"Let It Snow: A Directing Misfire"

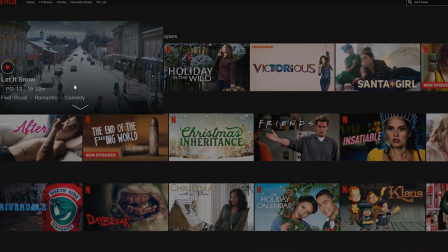(0:00)
Hello everyone, welcome to a little video, just a little vid that I put together.
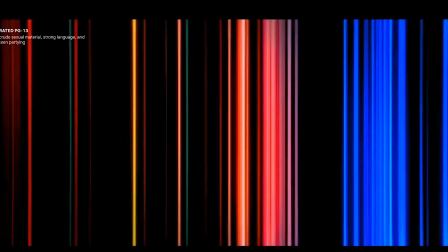(0:06)
This isn't my normal style of video. I like to do commentaries while I'm watching a movie.
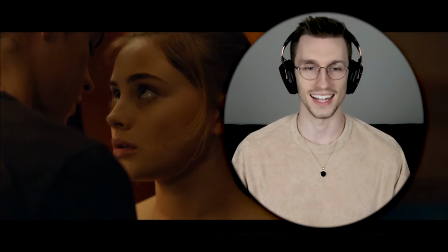(0:11)
Those videos are super fun because I can point things out as I go.
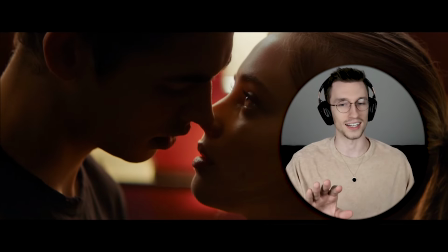(0:14)
It's kind of like improv, thinking of jokes on the fly, but I also love film and directing fascinates me as well.
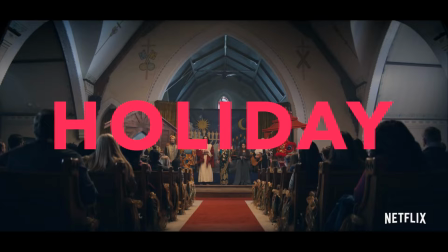(0:20)
So when I saw the trailer for the new Netflix movie, Let It Snow, I knew I wasn't gonna make a commentary on it,
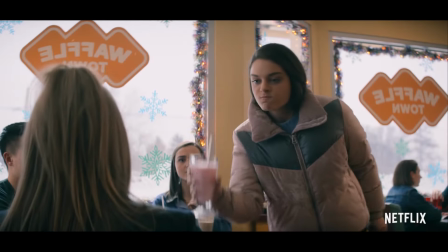(0:26)
but I saw a joke in the trailer that was so poorly directed that it killed the joke.
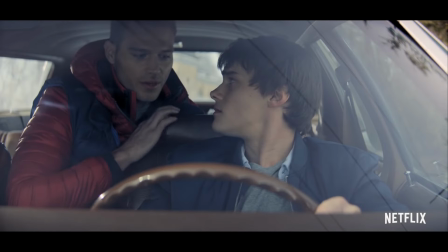(0:32)
I think the average movie-going audience, when they watch a movie, they know what good and bad acting is.
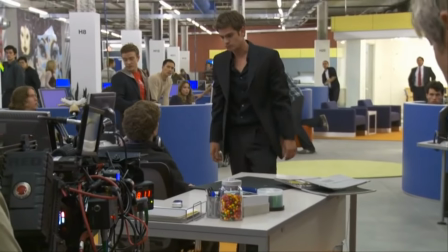(0:37)
And to a degree, I think people also know what good and bad writing is.
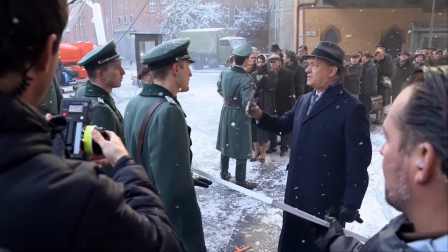(0:42)
However, I think directing is a little bit more of a gray area, and I kind of want to explore that a little bit in this video.
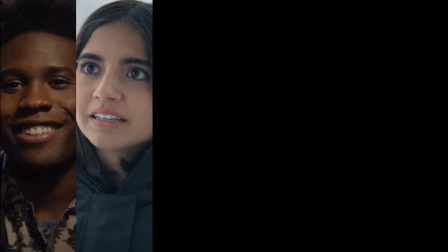(0:47)
Let's talk about the characters in this movie. Fanfic Shawn Mendes, college scholarship girl with sick mom, lesbian Waffle House worker,
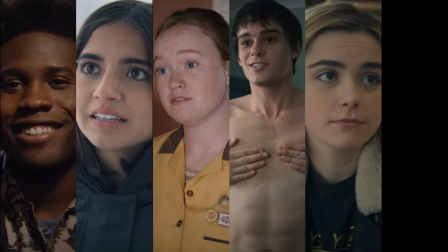(0:55)
best friend one in love with best friend two oblivious to best friend one's love, and bitch.
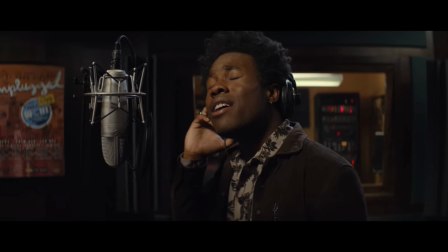(1:01)
Let's start with Fanfic Shawn Mendes, and I call him that because the character is a famous musician,
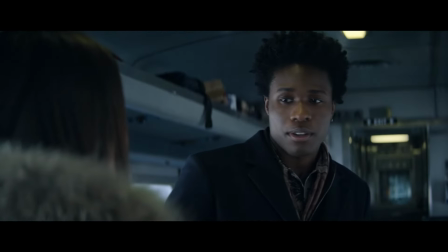(1:07)
and I think if someone was gonna write a fanfic of them meeting Shawn Mendes, this is exactly how they would write that character.
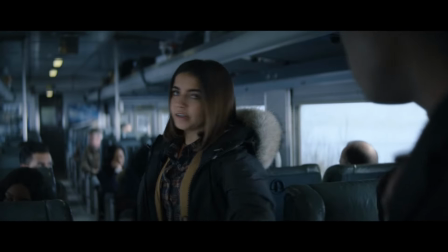(1:15)
Except when this character kisses a girl, it looks like this. And when Shawn Mendes kisses a girl, it looks like this.
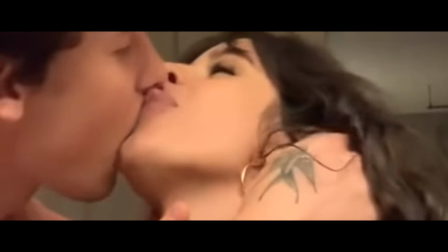(1:27) Oh! Ew! Dude! What the fuck?
Let me start off by saying this guy is really good in his role.
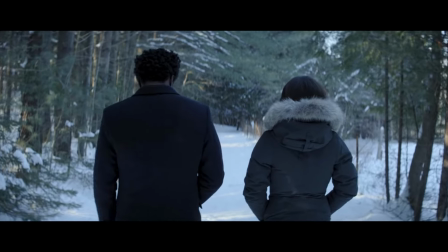(1:35)
He just has a way of delivering lines that is so natural. Here's a line delivery from him that I love.
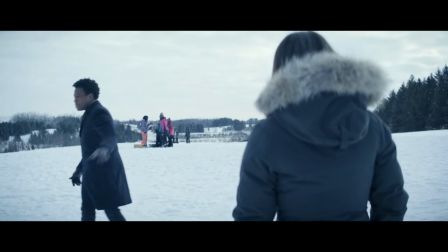(1:41) Young moms, it's my sweet spot.
Boy, can I relate.
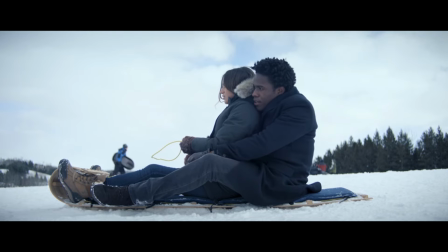(1:49) Sorry.
Okay, let's touch on the first misfire that I think the director had.
Okay, let's go.
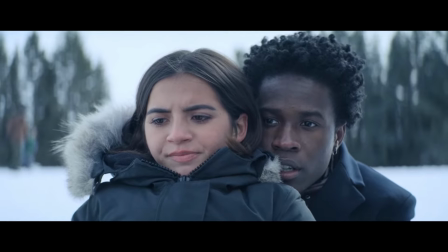(1:55) Let's go.
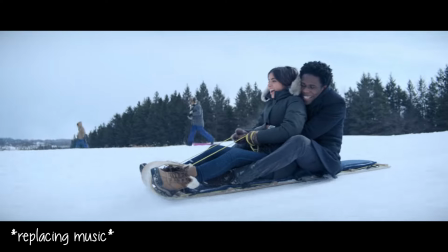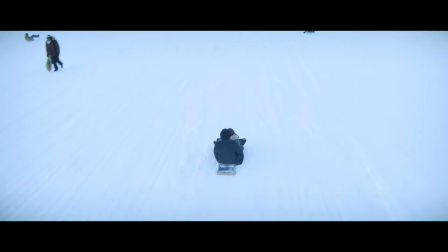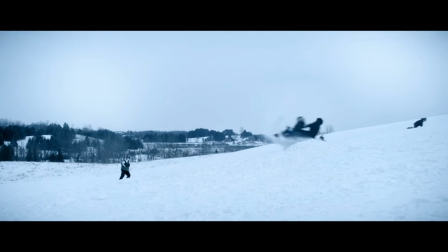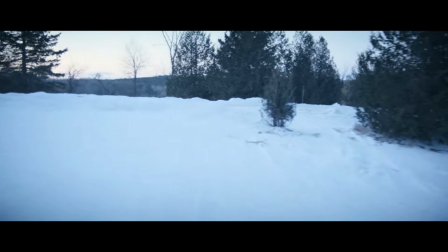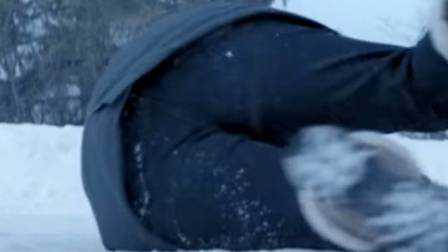(2:31)
Did you laugh at that? Probably not. There are two mistakes here that the director made.
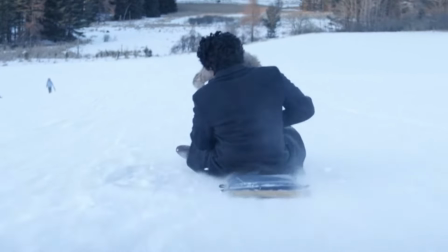(2:38)
The first, if you noticed right before they hit the bump, like 3 or 4 seconds before, the characters show fear on their faces.
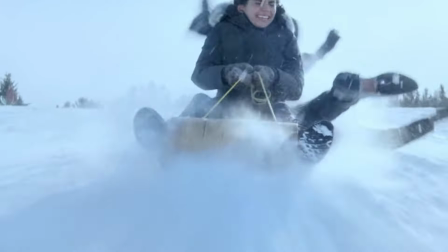(2:46)
So you eliminated the surprise element. Listen to the guy right before they hit the bump.
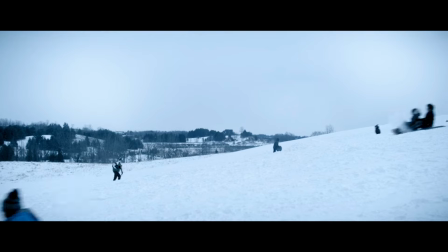(2:52)
He goes, whoa, whoa, whoa, like he's Noah Centineo.
Whoa, whoa, whoa, whoa, hey. Whoa, whoa, whoa, whoa, whoa.
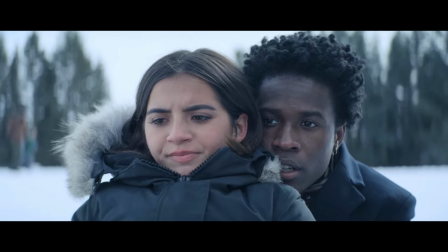(2:57)
The joke would have worked if the music is playing and we just think it's like a nice, sweet moment.
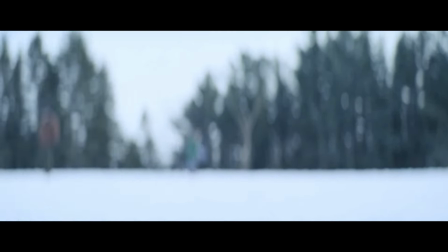(3:02)
Then all of a sudden, boom, hit the bump, he flies off. That's funny.
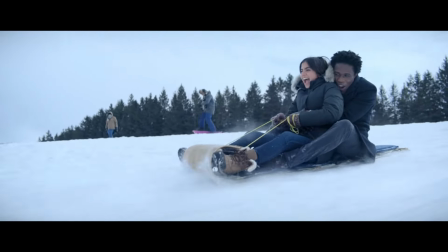(3:06)
But as soon as the characters tip off the audience that something bad is about to happen, you eliminate the surprise element and you take away a lot of the humor.
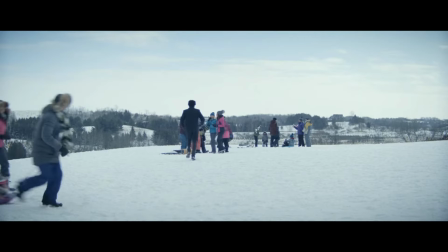(3:13)
So I'm going to re-edit this scene.
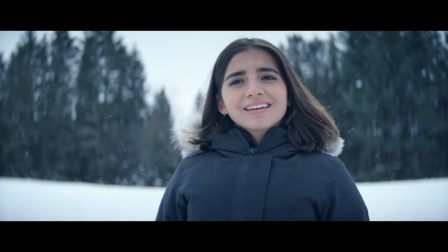(3:15)
The element of surprise is no longer there for you because you know both of the people are gonna fly off the sled, but I think at the very least you'll be able to see the humor behind it.
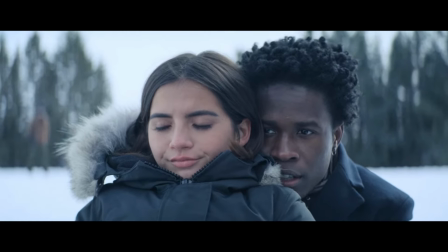(3:23) Let's go. Let's go. Let's go.
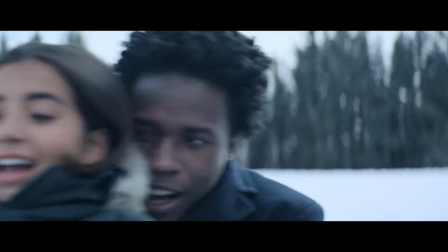(3:28) Ah!
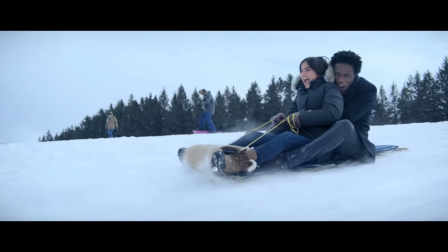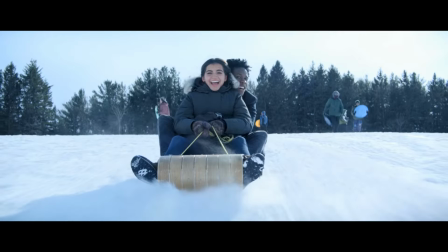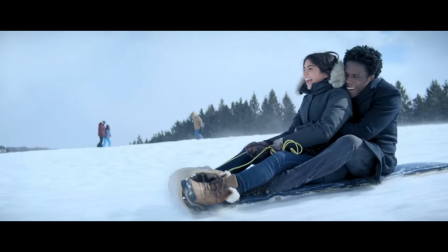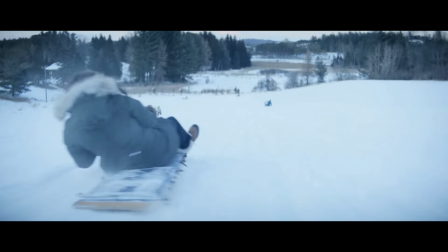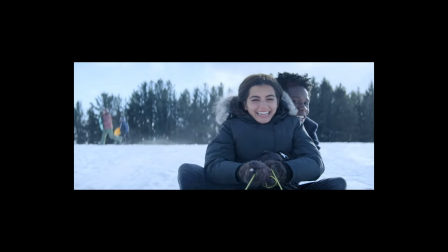(3:48)
If you noticed in my re-edit, I had her flying off the sled almost immediately after he fell off.
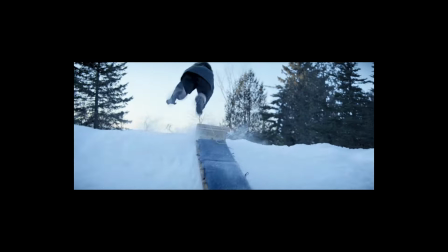(3:53)
And the reason I did that is because you don't want the audience to catch up to what you're doing.
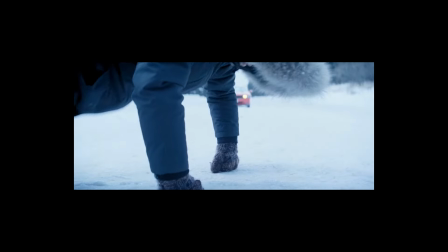(3:58)
See, if something unexpected happens, the audience's brains are trying to catch up, trying to figure out what happened.